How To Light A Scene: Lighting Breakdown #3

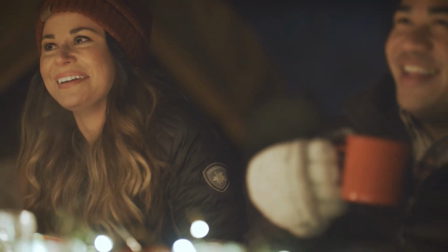0s
Levi Whitney here with Uphill Cinema. Today we're going to do a lighting breakdown of this commercial I shot back in December.
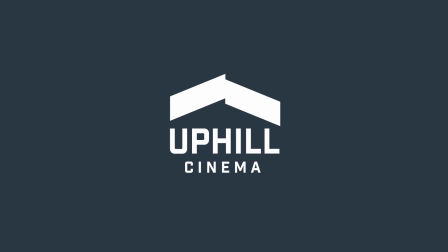7s
And yeah, let's just dive right into it. So let's start off with going into the commercial itself. Let me press play here.
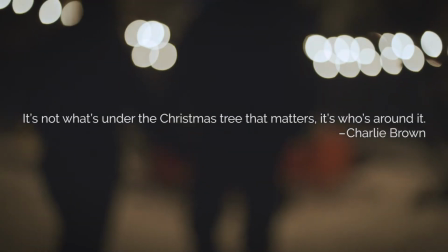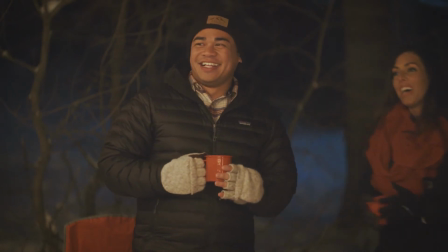23s Oh, give me snow, give me snow, give me snow. Let it fall on me in the city streets.
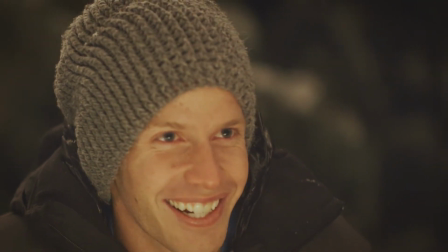31s Oh, give me snow, give me snow, give me snow. 'Cause a little winter series, what I need.
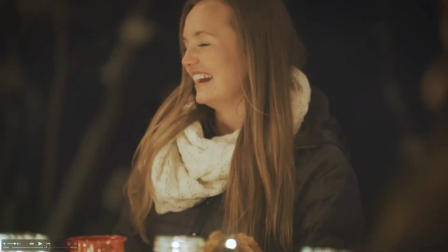39s
Okay, that's enough. So you can see I'll kind of scrub through it here. You can see lots of laughter, just lots of fun.
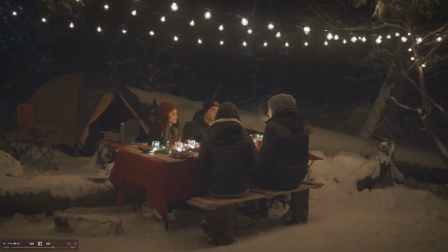45s
This is kind of a important shot here. And then this last shot.
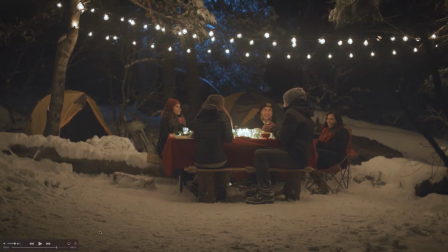54s
So yeah, these are kind of this is the commercial.
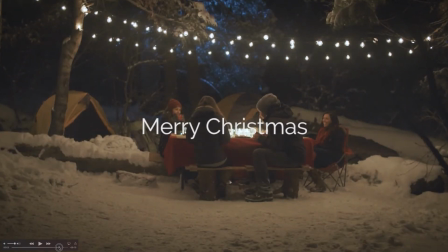58s
So it was all about having a Merry Christmas out in the outdoors. So let me go straight into the lighting breakdown.
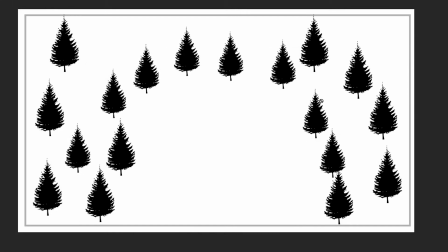68s
So what you're seeing right here is the location, because we did actually go in the week before. We spent a full day just looking for locations on where we could shoot because we had to trek in everything.
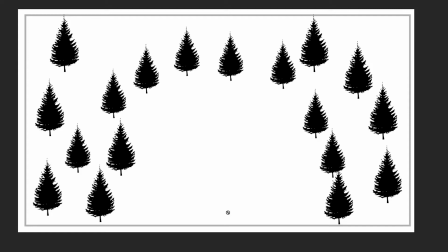82s
So the only thing we didn't have to trek in was that table, but all the chairs, the tents, the cooking, all the lighting, the batteries to power all the lights. So what you're seeing is the table,
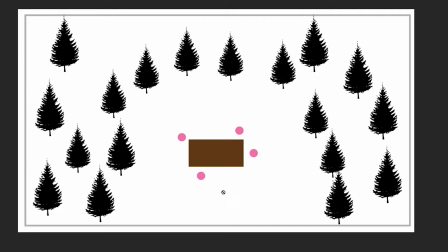100s
and these are the female actresses, and these are the male actors, and they're oh yeah, and here, sorry about that. Here's the tents. So we actually were planning on 3 tents, but we ended up changing it.
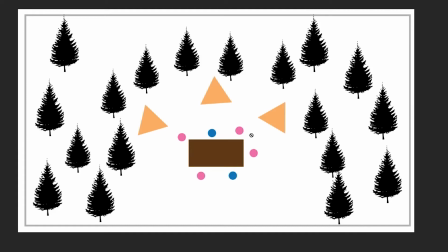118s
But for this diagram, I'm using the original lighting. I guess you could call it lighting schematics, or however you want to put it. But your cine design, your setup on how you want to light this.
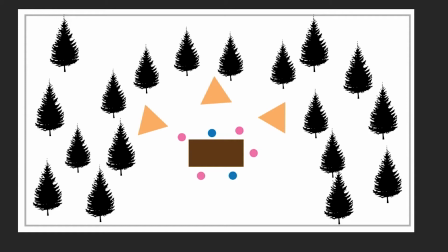135s
So this was the original breakdown of how I had it, and it's actually to a T what we did. So this was so extremely easy, and I'd say one of the only things
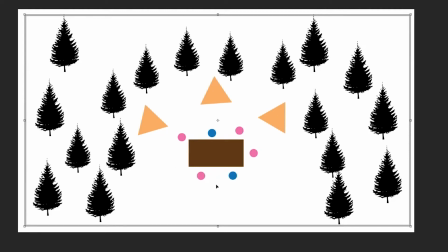150s
that was difficult was blocking. We had several shots. You can see it was all handheld besides one shot, and no, 2 shots, excuse me, 2 shots. And so actually, I lied.
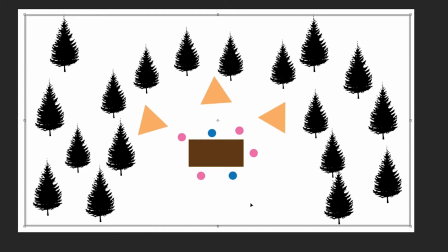168s
3 shots. 3 shots were handheld. 3 shots were on a tripod. And so the blocking was really important. And this is actually dead on to a T of how we had it most of the time. We did bring this actress in a little bit more,
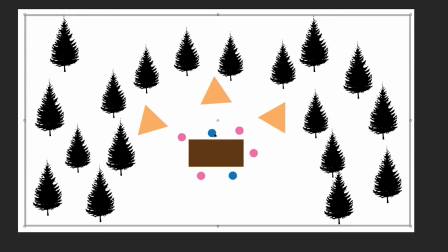186s
but most of the time we tried to keep her on the end and keep everyone where you could go pretty much any angle and see at least a part of them. So here's the lighting setup though.
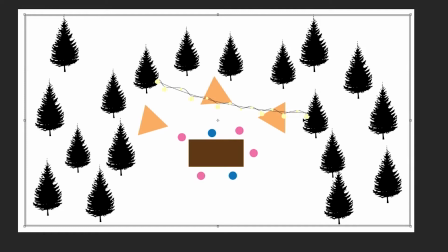199s
All we did is we got these big long strands of lights, Edison lights, at a local design company. They go in and they renovate and change
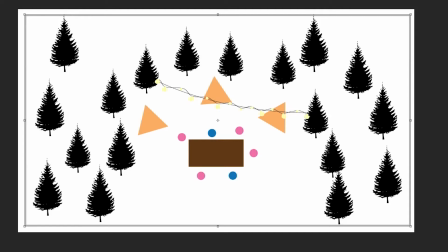216s
houses, and so you can go in and get long strands of Edison lights. Now we made sure that we wanted this super warm, so we made sure these were 2700K, and all we did is we strung them across in 3 directions.
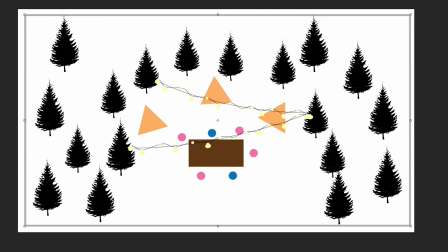234s
And so there's the first, there's the second, and there's the third. Now this wasn't just random. We did set this up in this way because we wanted them to be walking all over.
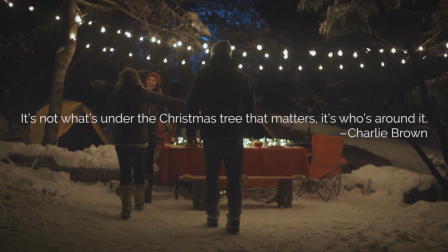248s
In that first shot, we wanted to be pretty silhouette-y, like they were coming in to this warmth.
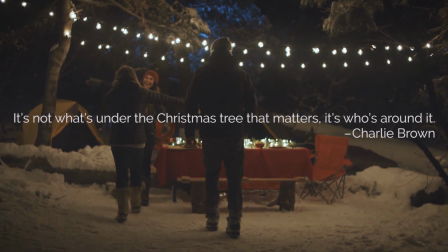255s
And so I feel like you can actually see that pretty easy. But you can see it gave such a easy light.
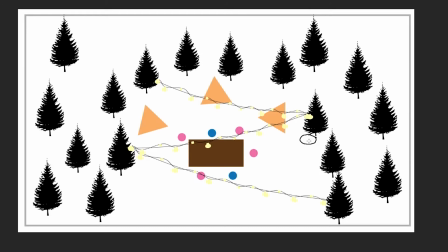264s
And then down here, we actually you can't see it. We didn't really care if you could, but you can't. We just used these batteries, like Goal Zero type batteries, to run these lights.
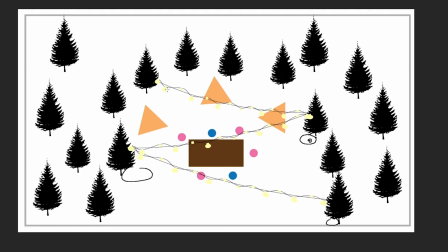279s
We didn't have enough extension cords to stretch out everything, so we actually had, like I said, these batteries, and they ran them the entire shoot.
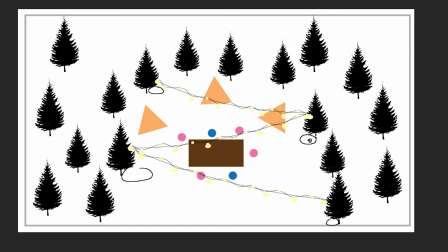292s
Now here comes the one other light that we actually did bring a generator in for, and the generator was right here. Sorry for my awesome artwork, but this was an ARRI 1K.
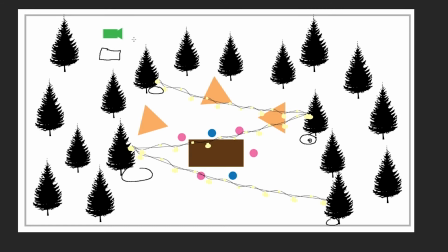307s
This was what do they call them? The ARRI LC, I think, LC5,
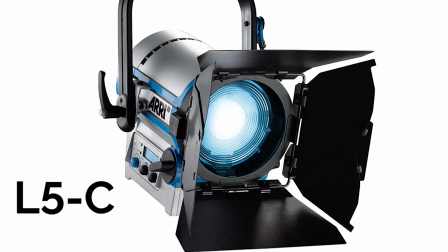314s
and we changed so this is an LED Fresnel.
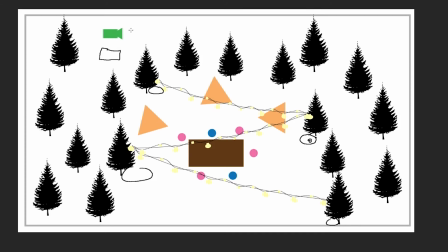318s
We changed the color temperature to a blue and just pointed it straight up through these trees to throw this light over here, and that was the blue tone you get in these shadows in the background.
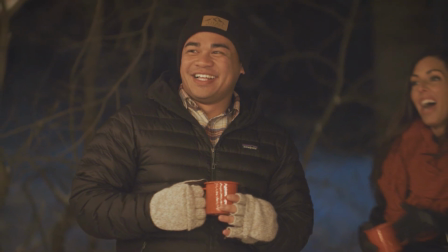336s
Now, here's one thing I would have changed.
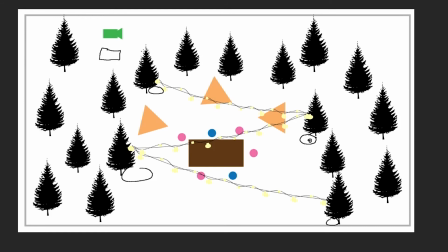341s
Looking over the footage, I blasted the light too strong in this area. I should have diffused it or bounced it, but you know, that's what you learn.
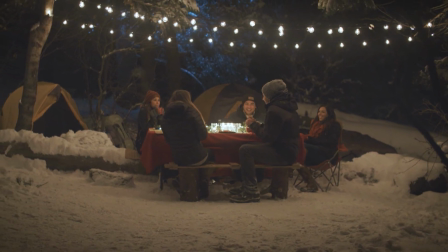350s
You learn all these things, but the looks that you're seeing here is really, really simple.
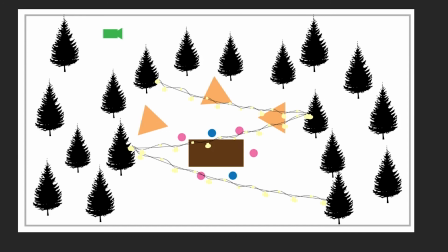357s
I mean, you're seeing, like I said, let's do a quick other breakdown. You see 3 strands of lights, all ran by some batteries, and then ARRI 1K with this was color dimmable, so we put it to this bluish hue,
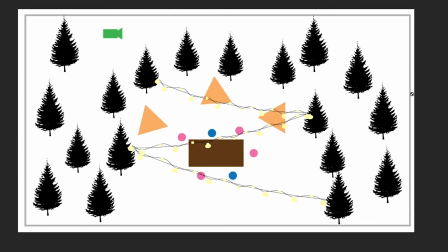374s
and we shined that through, blasted it through the trees, and that's what got you these nice blue shadows.
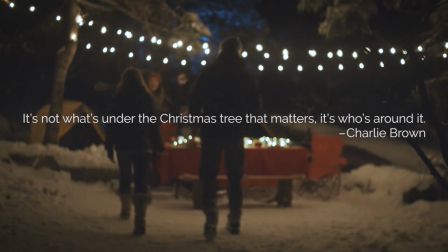381s
So hopefully you can see this is a very cheap,
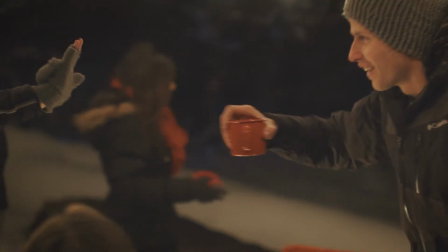385s
easy way to light a scene where they can move around all over the place and still get a really pretty look.
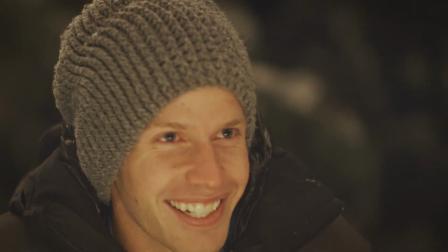393s
So hopefully that's helpful, and stay tuned for next week for more gear reviews, tips and tricks, and film theory.
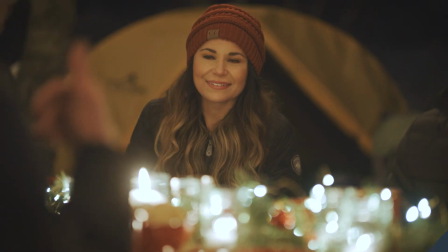399s
Thanks, guys. Bye-bye.